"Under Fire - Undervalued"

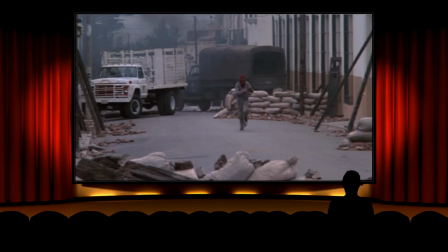8:27 The victims, those who suffer the most, the innocent civilians caught in the indiscriminate churn of its mindless wake.
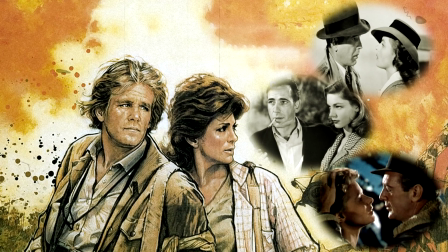8:33 There are echoes of Casablanca, To Have and Have Not, and For Whom the Bell Tolls, with a reduction of the soft, focused romanticism of those pieces.
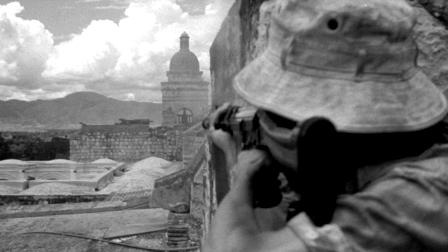8:41 War is dirty, it's obscene, and the complexities blurred and twisted, further obscured by those factions exploiting it for their own ends.
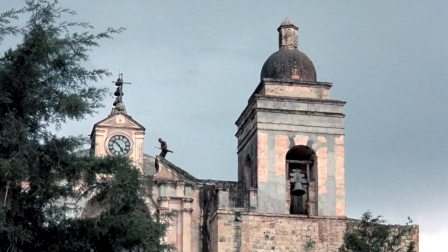8:49 External governments, agents like Oates and Jay-Z, and the press corps themselves, who go out and get in harm's way for the sake of a story or an image.
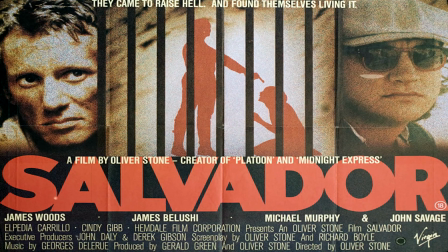8:57 In some respect, it's a companion piece and forerunner to Oliver Stone's Incendiary Salvador, which would come along 3 years later.
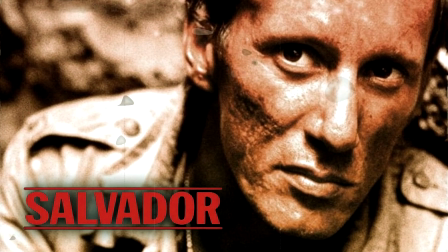9:04 Incidentally, Salvador is the only Oliver Stone film I actually like, but that's a story for another time.
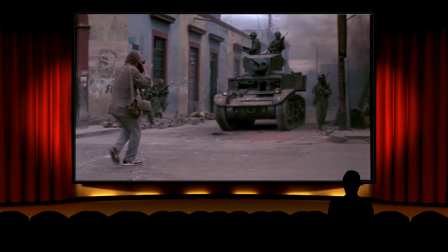9:09 Spottiswoode keeps everything tight and sharply focused, organizes things with a great eye for detail,
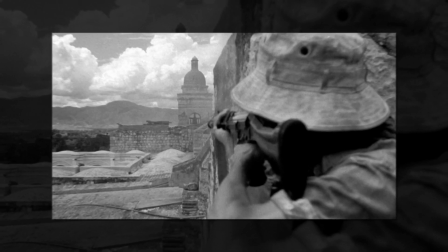9:15 framing many events through the lens wielded by Nolte's character, the Nikon camera freezing on faces and occurrences with a critical unblinking directness.
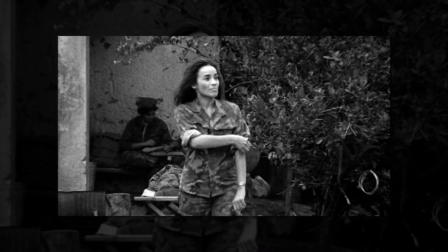9:24 The atmosphere throughout is one of uncertainty,
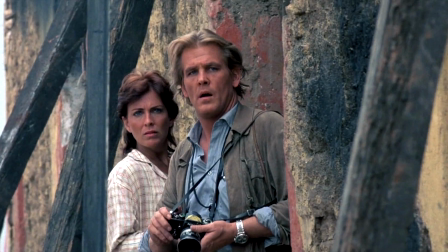9:26 instability, the feeling that impending death or disaster could strike anyone at any time, and this keeps the audience on its toes.
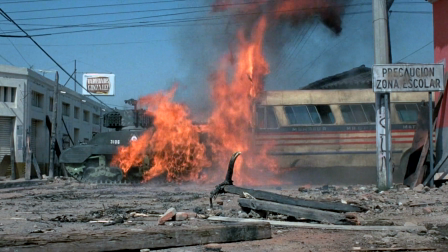9:33 The sense of continuous lurking danger and threat, skillfully constructed, escalated for key sequences,
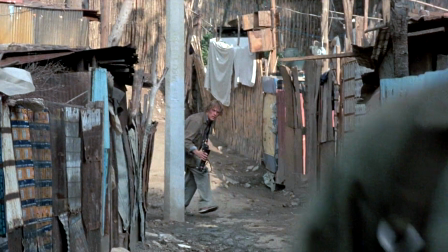9:39 such as when Nolte goes on the run from the militia, ducking behind flimsy makeshift fences, his pursuers only a hair's breadth away.
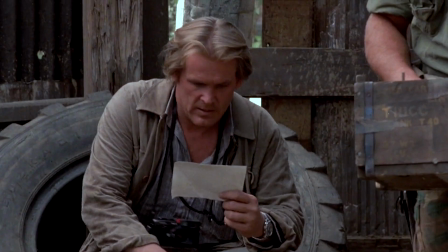9:46 Under Fire puts you through the mill, even in the quieter moments when Russell and Claire are transported upriver.
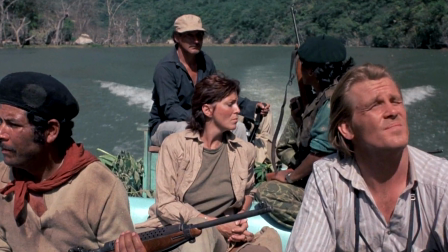9:52 You're always expecting something bad to happen, suddenly and without warning,
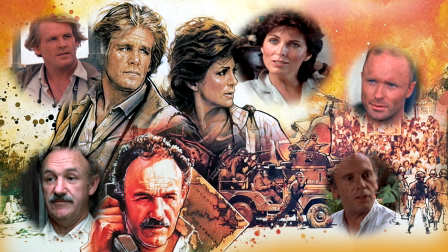9:56 which I guess is what war is pretty much like. The cornerstone is the performance of the actors, who never hit a bum note.
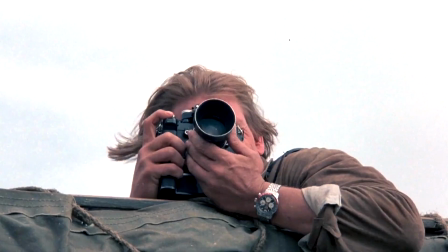10:03 Nolte's character is reckless, taking insane risks to get that perfect shot, a gruff Marlborough voice man's man, but no all-action hero.
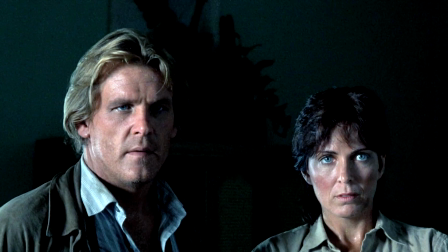10:11 He doesn't shoot anyone or beat anyone up, is not especially macho and brave, more likely to take to flight than fight.
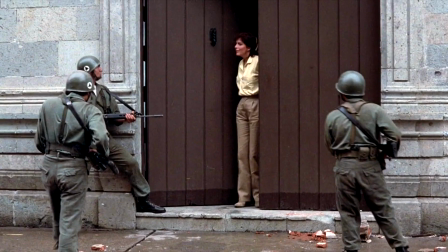10:17 And running away is no bad thing here. Hang around, someone will put a bullet in you. It's a finely judged turn by him, machismo light with a humanistic undercurrent.
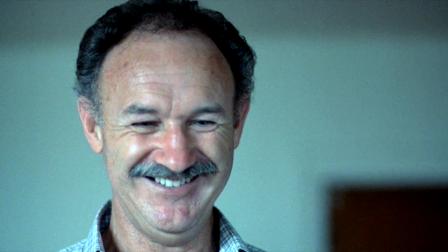10:25 Very Bogart. Hackman is never less than excellent, injecting haunting notes of wispy despair and regret into his role as the hard-nosed newsman,
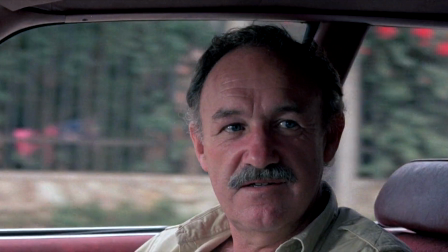10:34 who's burned out with all the globetrotting through endless troubled spots of the world.
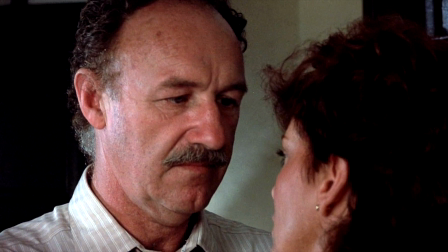10:38 The disintegration of his relationship with Claire, born out of an insoluble conflict between his desire to stop and settle down and hers to keep going.
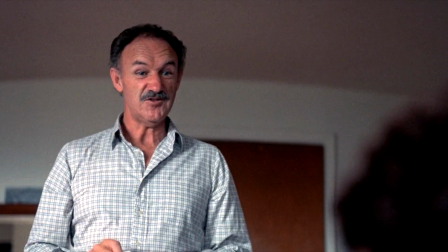10:46 His prospective job as a news anchorman, probably just a pipe dream.
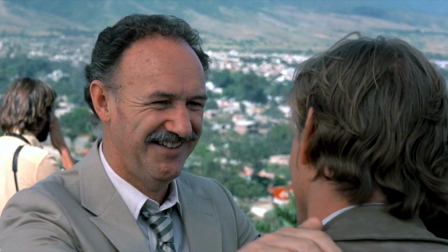10:50 He doesn't seem to have either the look or the temperament for it, something he probably can't admit to himself, but just as probably not.
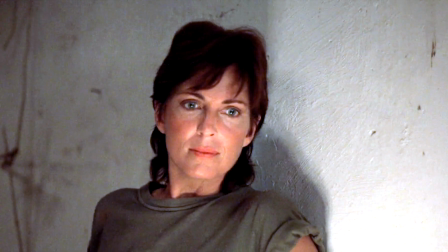10:56 To be true. And as for Joanna Cassidy, I'll cite the obvious and comment on just how gorgeous and sexy she is,
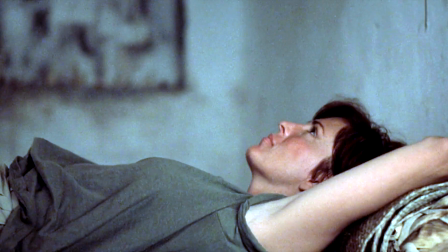11:03 because the superficial male sexist in me won't have it any other way, and I'd hate to disappoint in any event.
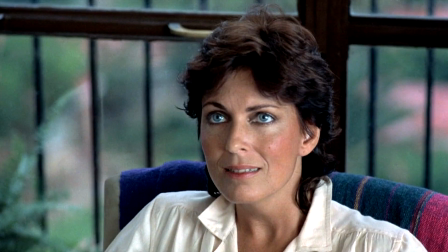11:09 She grabs her role with such tender and mature conviction, dazzling with a fascinating,
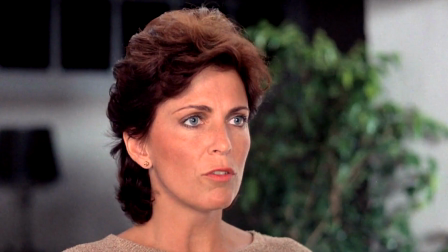11:14 multi-layered and wonderfully textured portrayal of a career woman with a heart and soul and a deeply romantic spirit.
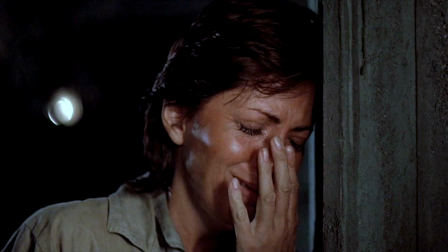11:20 Humanity and all its complex facets are the key, and the three leads embody it in spades.
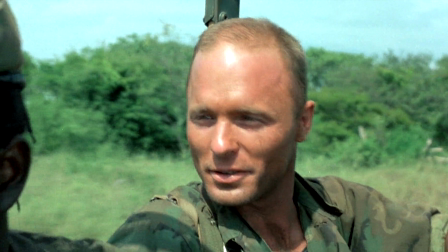11:25 Ed Harris, magnificent in support as the light-hearted but thoroughly ruthless and indestructibly lethal Oates, is something of a revelation of duality.
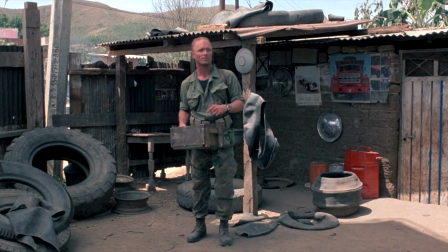11:33 He's either the best friend you ever had or the most nightmarish nemesis,
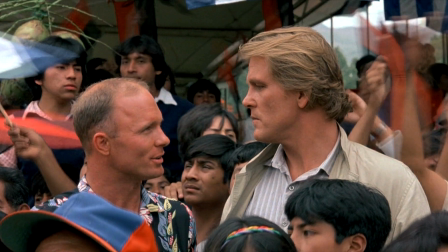11:37 a cavalier monster with a love for carnage or a necessary evil with a best interest manifesto at heart, popping up when you least expect.
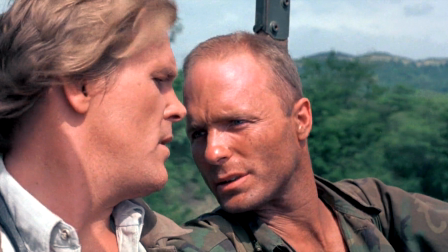11:45 We'll never really know. Harris plays it for all it's worth, I do know that much.
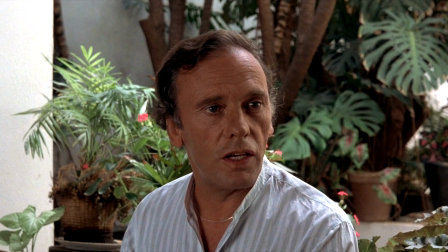11:48 Finally, Jean-Louis Trintignant as the loose Jay-Z is a masterclass of lounge lizard sleaze and creeping malevolence.
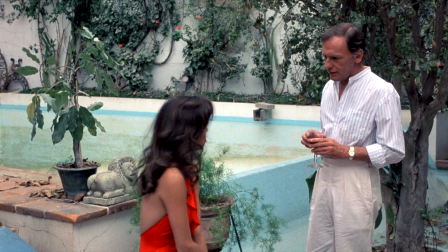11:55 The sort of joker you shake hands with, you count your fingers and then your toes, just in case he made a move you didn't see coming.
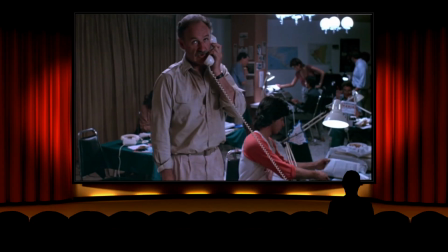12:02 The script by Clayton Froman and Ron Shelton has a lively musculature and some whip-smart dialogue going for it.
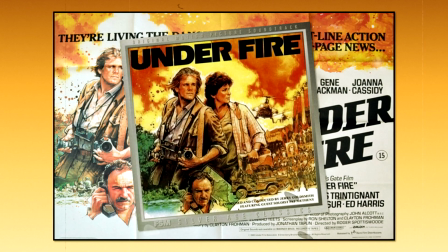12:08 I found the score by Jerry Goldsmith something of a disappointment, overdoing the ethnic sonics, too many panpipes and not enough grit and punch for my liking. A bit more snap would have been welcome.
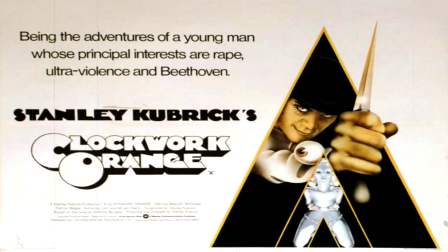12:19 Cinematography by the late John Alcott, who worked for Kubrick on A Clockwork Orange, Barry Lyndon and The Shining, is pretty darn fabulous.